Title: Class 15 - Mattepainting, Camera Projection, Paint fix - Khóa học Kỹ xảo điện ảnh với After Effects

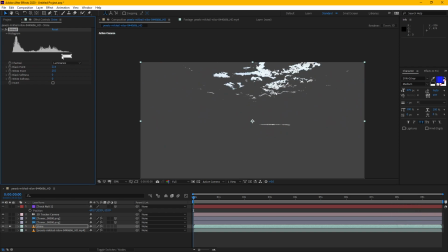1724s
Chúng ta sẽ lấy riêng cái bầu trời ra, cái vùng sáng của cái bầu trời, chẳng hạn như vùng này, được chưa? Và cái vùng sáng này nó sẽ lấy cái vùng sáng của cái bầu trời của mình,
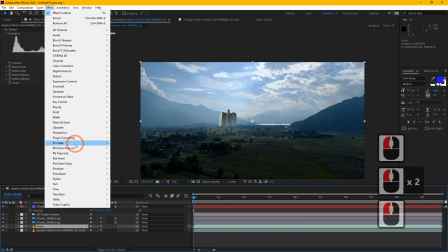1739s
và với cái này chúng ta sẽ áp dụng cái hiệu ứng trap code size ha.
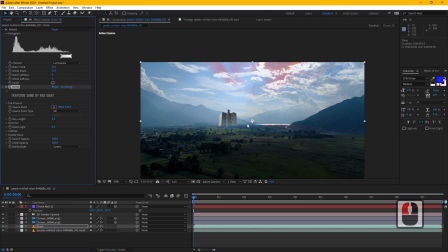1744s
Thì cái hiệu ứng này là cái hiệu ứng dùng để tạo ra cái ánh sáng dạng volumetric. Mình sẽ kéo cái tâm của cái plugin này nó lên phía trên để cái ánh sáng nó đổ xuống dưới.
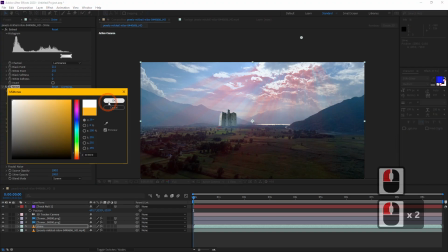1758s
Và tất nhiên chúng ta sẽ đổi màu cái ánh sáng này thành một cái màu nó có chút màu xanh trong đó.
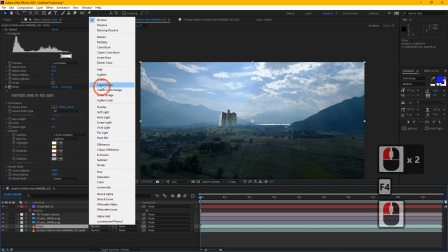1771s
Chúng ta sẽ đổi cái blending mode thành S. Đấy.
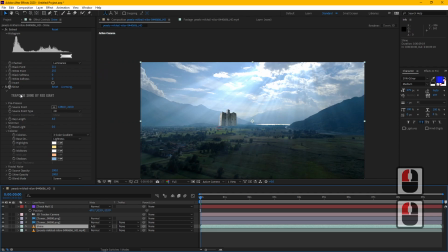1778s
Và chúng ta sẽ giảm cái đây lên là một chút.
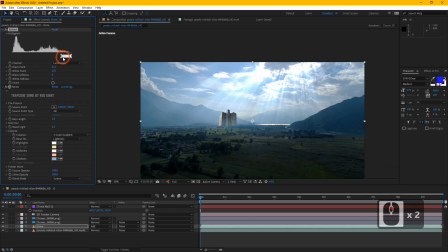Chúng ta giảm cái vùng sáng một chút để cho cái ánh sáng đó chủ yếu nó tập trung vào cái tòa lâu đài của mình ha.
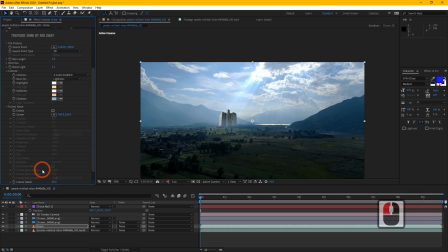1816s
Và chúng ta có thể cho nó một chút cái fractal noise.
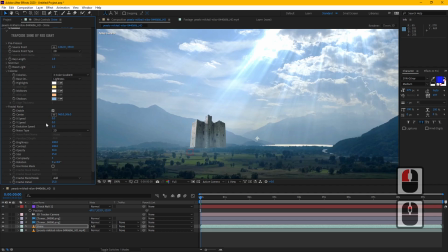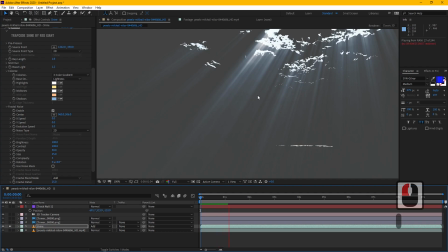1828s
Fractal noise nó là một cái dạng giống như là khói, sương
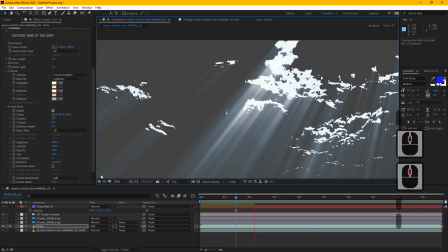1835s
cho cái vùng ánh sáng này. Đừng nhanh quá. Chút cái noise.
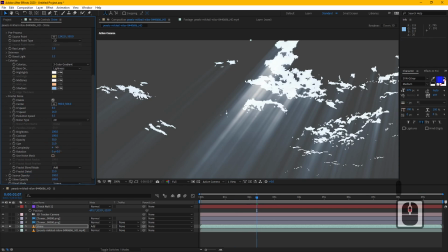Đấy.
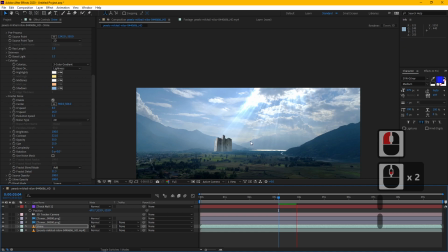1878s
Nó giúp cho cái ánh sáng của mình nhìn nó năng động hơn.
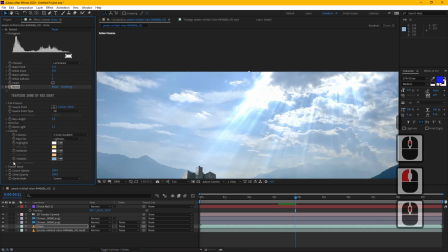Chúng ta sẽ xem thêm một chút cái shimmer vào.
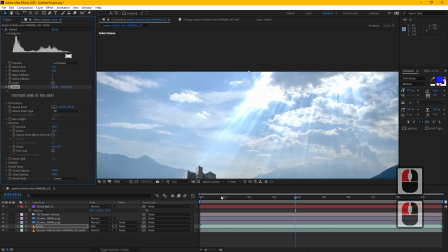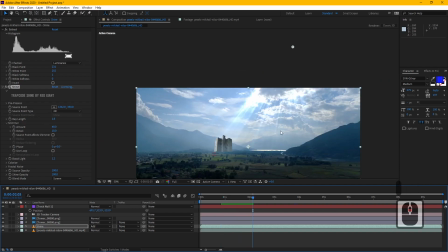1904s
Shimmer nó sẽ làm cho ánh sáng của mình nó lúc sáng lúc tối ha. Thì nhìn nó sẽ tự nhiên hơn.
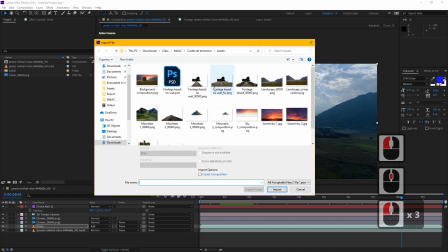1913s
Rồi. Và ngoài ra chúng ta có thể thêm vào những cái người ta gọi là những cái yếu tố,
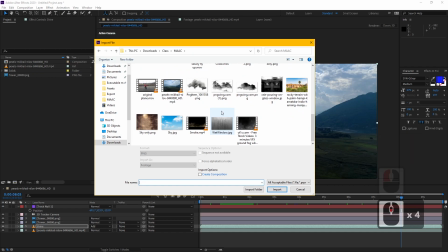1921s
những cái practical footage để mà làm gì, để mà tạo ra cái độ sâu.
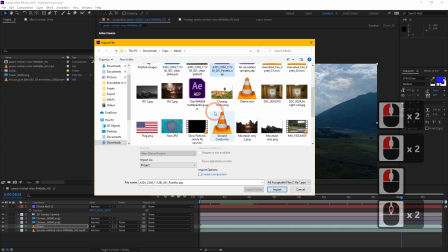1925s
Thì một cái cảnh quay mà mình sạch quá thì nhìn nó sẽ không có, đôi khi nó sẽ không có thực tế.
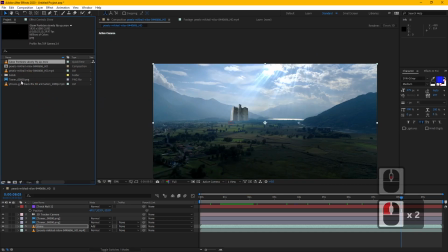1931s
Ở đây chúng ta có thể thêm vào, chẳng hạn như là các bạn thấy chúng ta có thêm khói, đúng không?
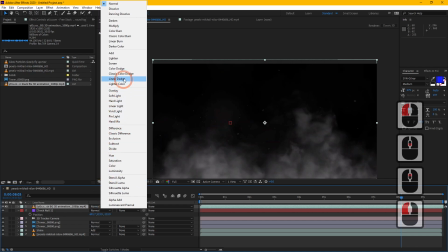1937s
Thêm khói vào. Chúng ta sẽ chuyển nó thành dạng screen.
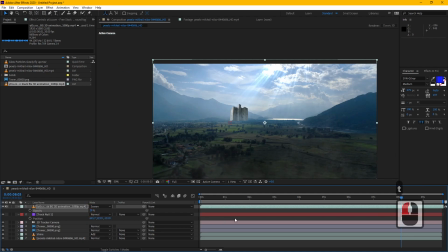1944s
Chúng ta giảm cái opacity của nó xuống. Kéo lại cái timing một tí.
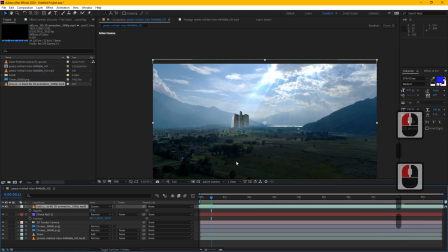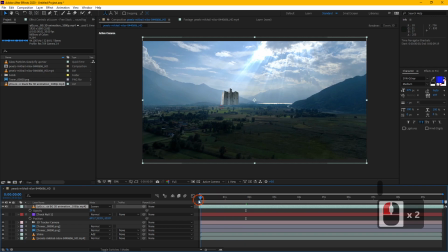1958s
Có một chút khói lửa vào cho nó có cái độ sâu. Nó có cái độ sâu trong cái cảnh quay của mình.